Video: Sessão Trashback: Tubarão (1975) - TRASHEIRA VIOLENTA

Mas antes, vamos enrolar um pouco, porque eu vou pedir pra vocês se inscreverem no canal, se vocês não foram inscritos ainda. Comentem aí embaixo, se vocês assistiram Tubarão já, o que vocês acham desse filme. Também deixem outras recomendações de filmes pra gente falar aqui no canal. Acho que não vai ter filme de Tubarão por um tempo agora, porque já teve essa overdose. E, claro, acompanhem a gente nas redes sociais, os links estão todos aí embaixo, na descrição do vídeo. E também, é óbvio, vou deixar o aviso de spoilers, porque esse é um filme que saiu em 75 e essa é uma sessão trashback, vocês sabem que esses vídeos têm spoilers liberados, então estejam avisados. E agora, Tubarão. Vou começar falando da trama dele, porque eu acho que Tubarão é um desses filmes que tem um roteiro bem característico, que você consegue dividir em duas metades bem distintas.
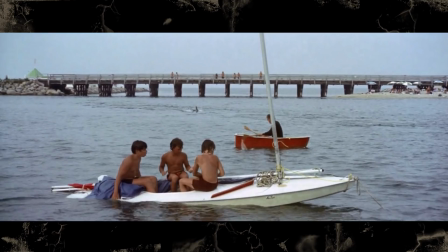4:56 A primeira parte é sobre a cidade descobrindo essa ameaça, os ataques de Tubarão nas praias e a burocracia que acontece quando o xerife tenta conter a situação.
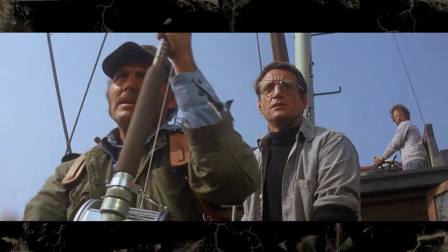5:04 A segunda metade é quando o xerife tem a permissão de caçar o tubarão e vai junto com o pescador especialista e o biólogo marinho pra matar a criatura.
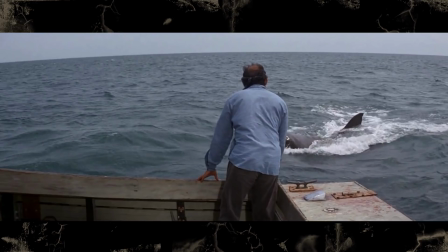5:12 Não só essa estrutura de roteiro não é muito comum, como o ritmo do filme é bem diferente também.
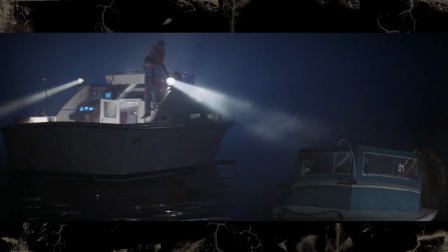5:16 O primeiro ato é frenético, acontece muita coisa, e o segundo ato é bem mais lento, construindo tensão pra ter uma cena forte no final. É um slow burn. Os dramas de cada parte são bem estabelecidos e o roteiro é bem estruturado.
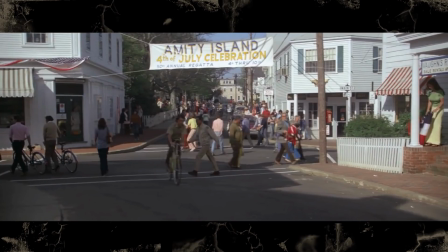5:28 A primeira parte tem um foco nos preparativos da cidade pro verão, já começa mostrando um outdoor que mostra que as praias são toda a razão de ser desse povo.
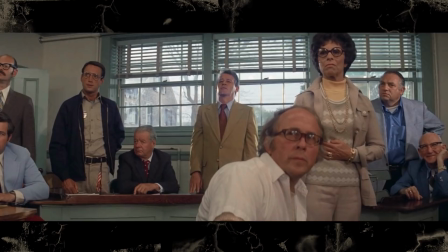5:36 O que justifica um pouco até a burocracia toda da cidade de não querer fechar as praias em alta temporada.
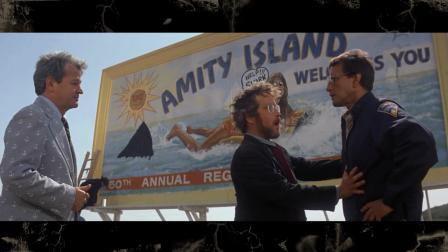5:41 E esse outdoor volta no filme depois, todo pichado, mostrando como o pânico de tubarão tá aumentando. E como isso afeta a reputação do lugar. Tem essas rimas de roteiro também. Uma cena no começo estabelece que o filho do xerife ganhou um barco novo.
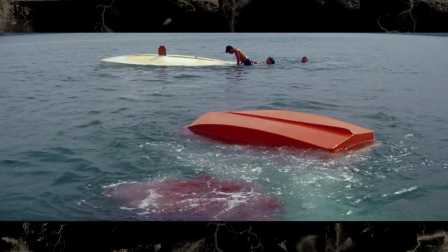5:53 E mais tarde, esse barco vai colocar ele em perigo durante um ataque de tubarão. E tem toda aquela trama da caça zoneada ao tubarão, que um monte de gente faz ao mesmo tempo.
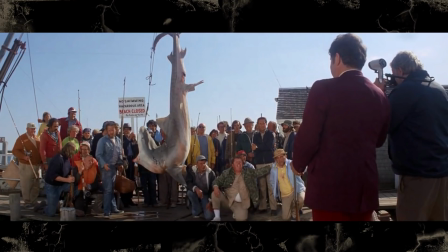6:01 Eles matam o tubarão errado, e isso tá no roteiro pra justificar mais pessoas entrando na água depois, mesmo sabendo dos ataques do tubarão, porque eles acham que o perigo já passou. A segunda parte do filme já começa com eles também estabelecendo todo o equipamento que eles vão usar durante esses 40 minutos de caçada que a gente vai assistir.
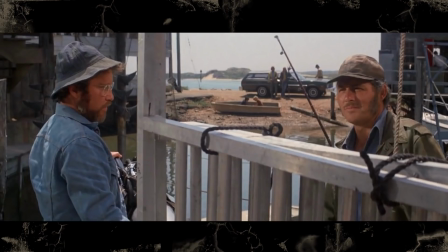6:18 Eles mencionam bem cedo a jaula de tubarão do biólogo, que é usada no final do filme, E também tem os tanques de oxigênio que explodem fácil,
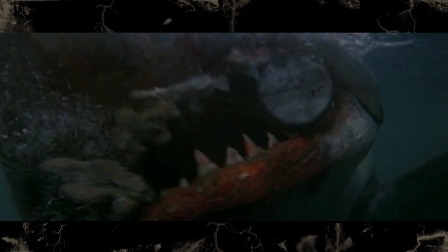6:25 que são bem estabelecidos Que é o que mata o tubarão no final Também tem esses cinco barris amarelos que ficam na frente do barco E todos eles
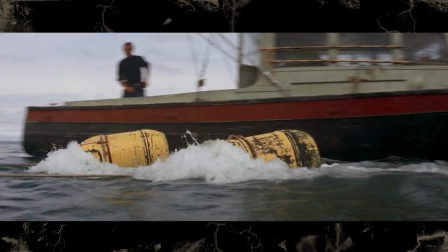6:32 acabam tendo uma utilidade Três são usados no tubarão e os outros dois são o que os sobreviventes usam pra voltar pra terra no final E eu gosto que eles não tem
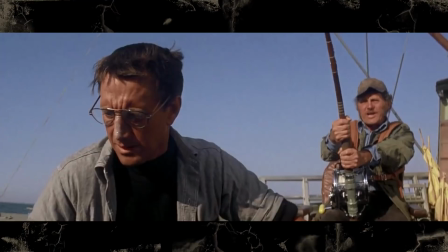6:39 diálogos muito expositivos pra explicar as estratégias que eles estão usando Ele só mostra tudo bem visual pra gente E você vai acompanhando e entendendo o que tá acontecendo Tem vários outros detalhes no filme que deixam ele bem visual Que dão dicas do que vai acontecer depois No começo
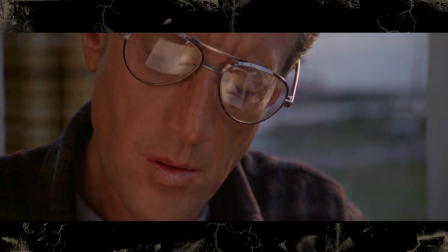6:53 tem uma cena que o xerife Brody está pesquisando sobre tubarões E ele vê uma imagem em um livro de um tubarão com um tanque de oxigênio na
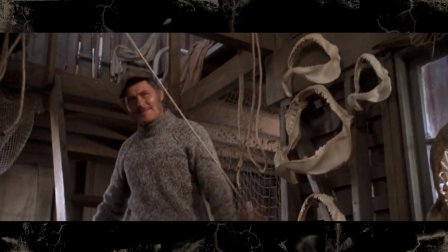6:59 boca Que é o jeito que ele mata o tubarão no final do filme E também tem a casa do Quint, o pescador especialista Que tem um design muito bom,
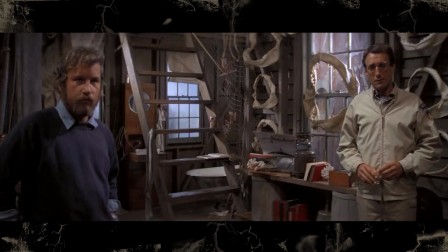7:06 toda a decoração é feita com partes de tubarão Mostra que ele realmente tem um ódio pela criatura E a cena que o barco deles
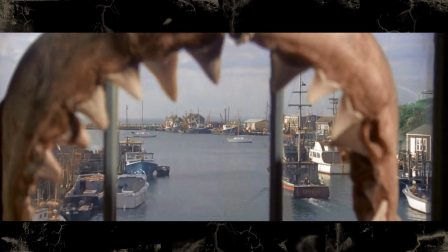7:12 sai pra caçada A gente vê isso por dentro de uma das mandíbulas penduradas na janela O que já dá uma sensação de mau presságio pra essa jornada deles E falando em mal pressagem, vamos falar da trilha sonora vencedora do Oscar. É óbvio que o mais notável da trilha é o tema principal de Duas Notas. Virou uma das músicas mais reconhecíveis do cinema e já foi parodiada várias e várias vezes. E o que essa trilha faz é genial, porque ela vai ficando mais acelerada e vai te deixando mais tenso, e ela também marca a presença do tubarão.
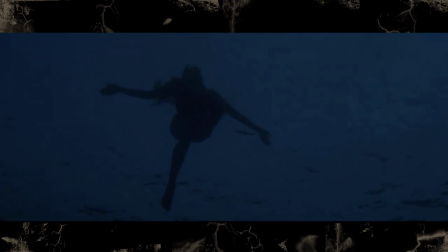7:44 Por causa de problemas com os efeitos, o tubarão não aparece muito, mas sobre isso mais tarde. E essa trilha ameaçadora é um dos jeitos de mostrar que ele tá ali.
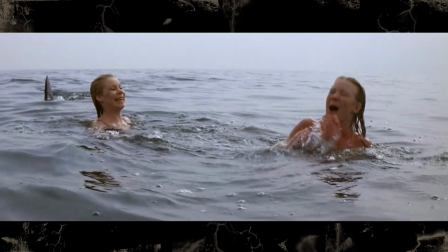7:51 Inclusive, tem uma cena no filme que tem um ataque falso. A galera vê uma barbatana na praia, mas acaba que é só uma criança zoando com todo mundo.
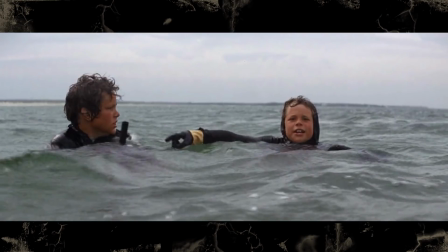7:58 Só que nesse caso, você sabe que não é um ataque de tubarão de verdade, porque quando aparece a barbatana, não tem a trilha acompanhando. Além desse tema, o resto da trilha sonora, na verdade, é bem feliz. É meio que música de aventura.
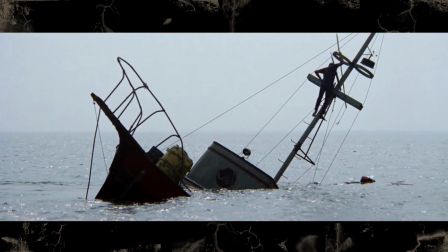8:10 O que às vezes combina, mas às vezes tem algumas cenas que tá acontecendo alguma coisa muito tensa e a trilha feliz não encaixa tanto. Enfim, uma das coisas que diferencia Tubarão dos demais filmes de Tubarão são os personagens que são muito bem estabelecidos.